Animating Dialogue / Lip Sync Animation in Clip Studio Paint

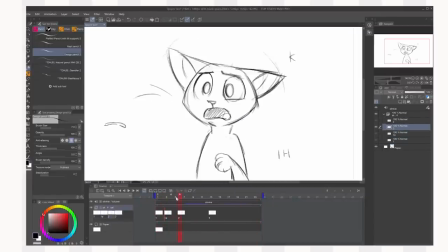500s
So now we can kind of in between it a bit more. Now, with this beginning part, this is a lot of movement in a very short time. It's only like 6 frames all of here. So you might have to have some ones in there.
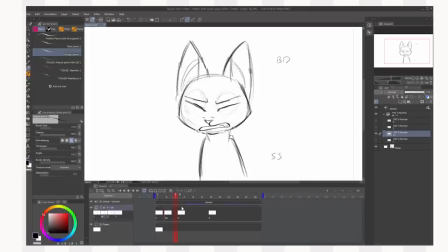516s
I mentioned that in the previous video where you have sort of ones and twos and stuff. That's sort of a nickname for the duration of the drawing, how many frames the drawing lasts. So at the moment, frame 1 is 2 frames long, frame 1A is 3 frames long,
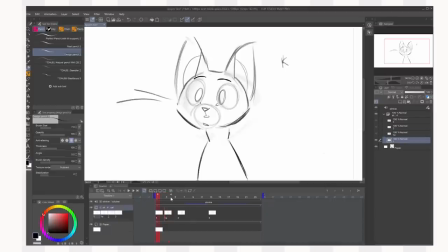535s
so this would be a 2, this would be a 3, and most animations are done on 2s. But for really quick movements, like we're gonna have at the beginning here, some 1s might be a good idea, because there's only 2 frames here and we need another like descriptor drawing between these.
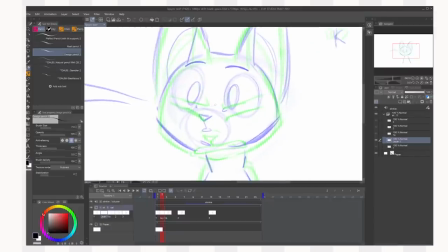551s
What I'm gonna do here is I'm gonna favor frame 1, so this first frame, which is the blue onion skin here.
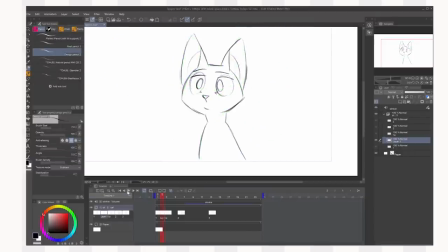560s
Let's see how that looks.
Stinky, stinky, stinky.
He moves into that quite slowly now.
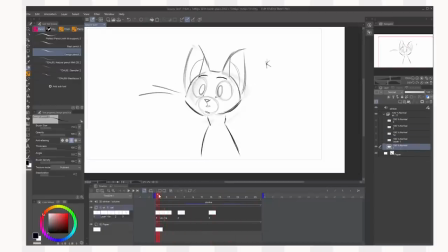570s
So with the mouth, stinky, he's kind of starting to say S here, so I'm gonna do a little S sound.
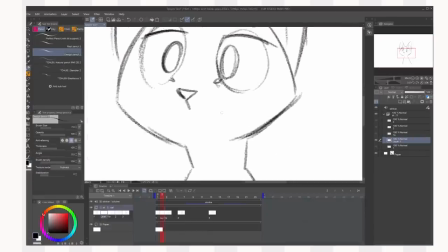576s
Not as extreme as the following one though. There we go.
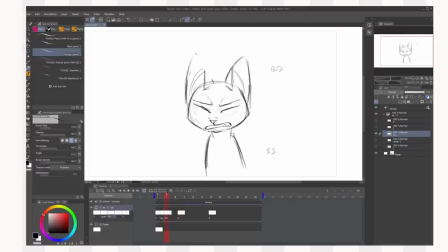583s
So we'll have these 2 on ones.
Stit, stit.
So with this again, this is 3 frames long, this one. So I might, because he holds on there a bit and that's quite an extreme pose,
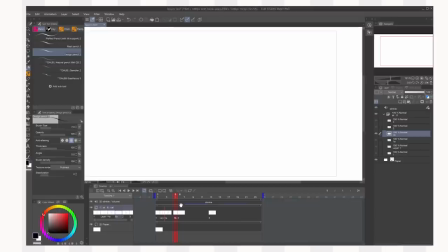597s
I might keep down 2 and then I might add a new frame here and then move this one along a bit. So a 2 blank frame there in the next one, and this one is also going to favor frames. This one's going to favor the one after it, so it's...
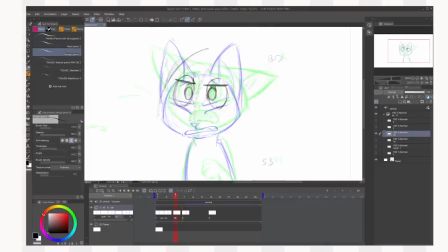616s
This may be somewhere, if this was more of an extreme distance between these two poses, you may want to put like a smear frame here, which is like sort of like drawing your own motion blur. So if there's a really quick movement,
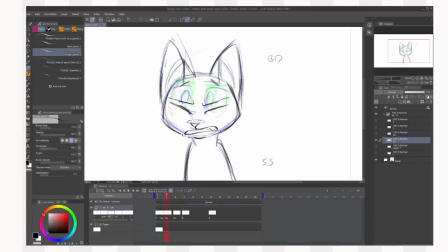633s
you can emulate a motion blur by like drawing a really goofy looking frame, like maybe like whoosh, whoosh, you know. But he's not moving that extreme, so that's kind of what it looked like, I guess.
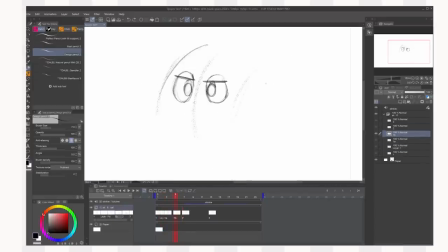652s
But yeah, he's not moving. He's not moving that extreme, so we're not gonna put smear frame there because it'll be a bit much.
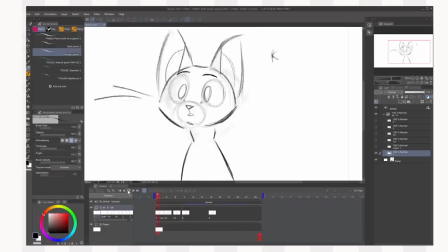669s
Let's watch it back.
Stinky, stinky, stinky, stinky.
So there's a bit of a... See it standing out a bit here. There's a bit of a...
Stinky, stinky, stinky.
I think it holds on this a bit too long, so I might actually change that to a 1.
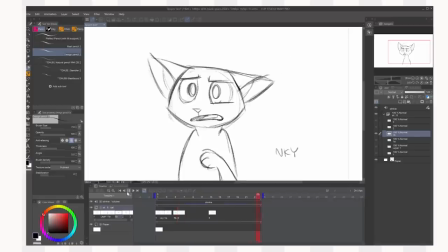691s Stinky, stinky, stinky, stinky.
I think it's better as a 1, and then we'll like add more in-betweens here to smooth it in a little bit. So where does he say N? Stinky. About here? Let's try here.
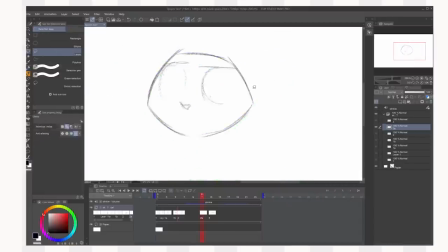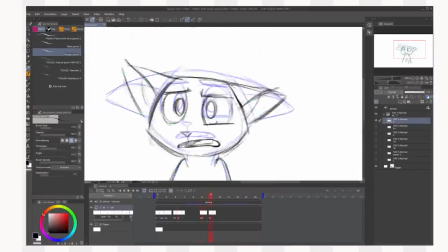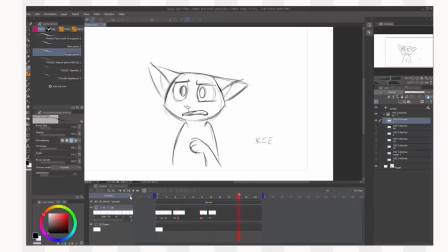718s
Let's see what it looks like.
Stinky, stinky, stinky, stinky, stinky.
So we're getting there. Obviously there's not a lot of in-between to smooth out down here yet. I might spread this frame out a bit more to indicate the kind of timing I want there.
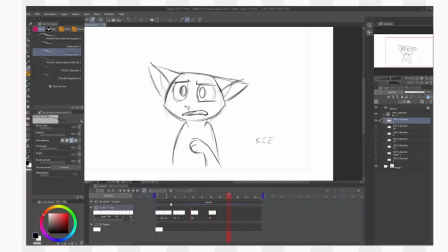737s Stinky, stinky, stinky.
Yeah, see, I like that a bit better. Shuffle it around to see what I think works best.
Stinky, stinky, stinky.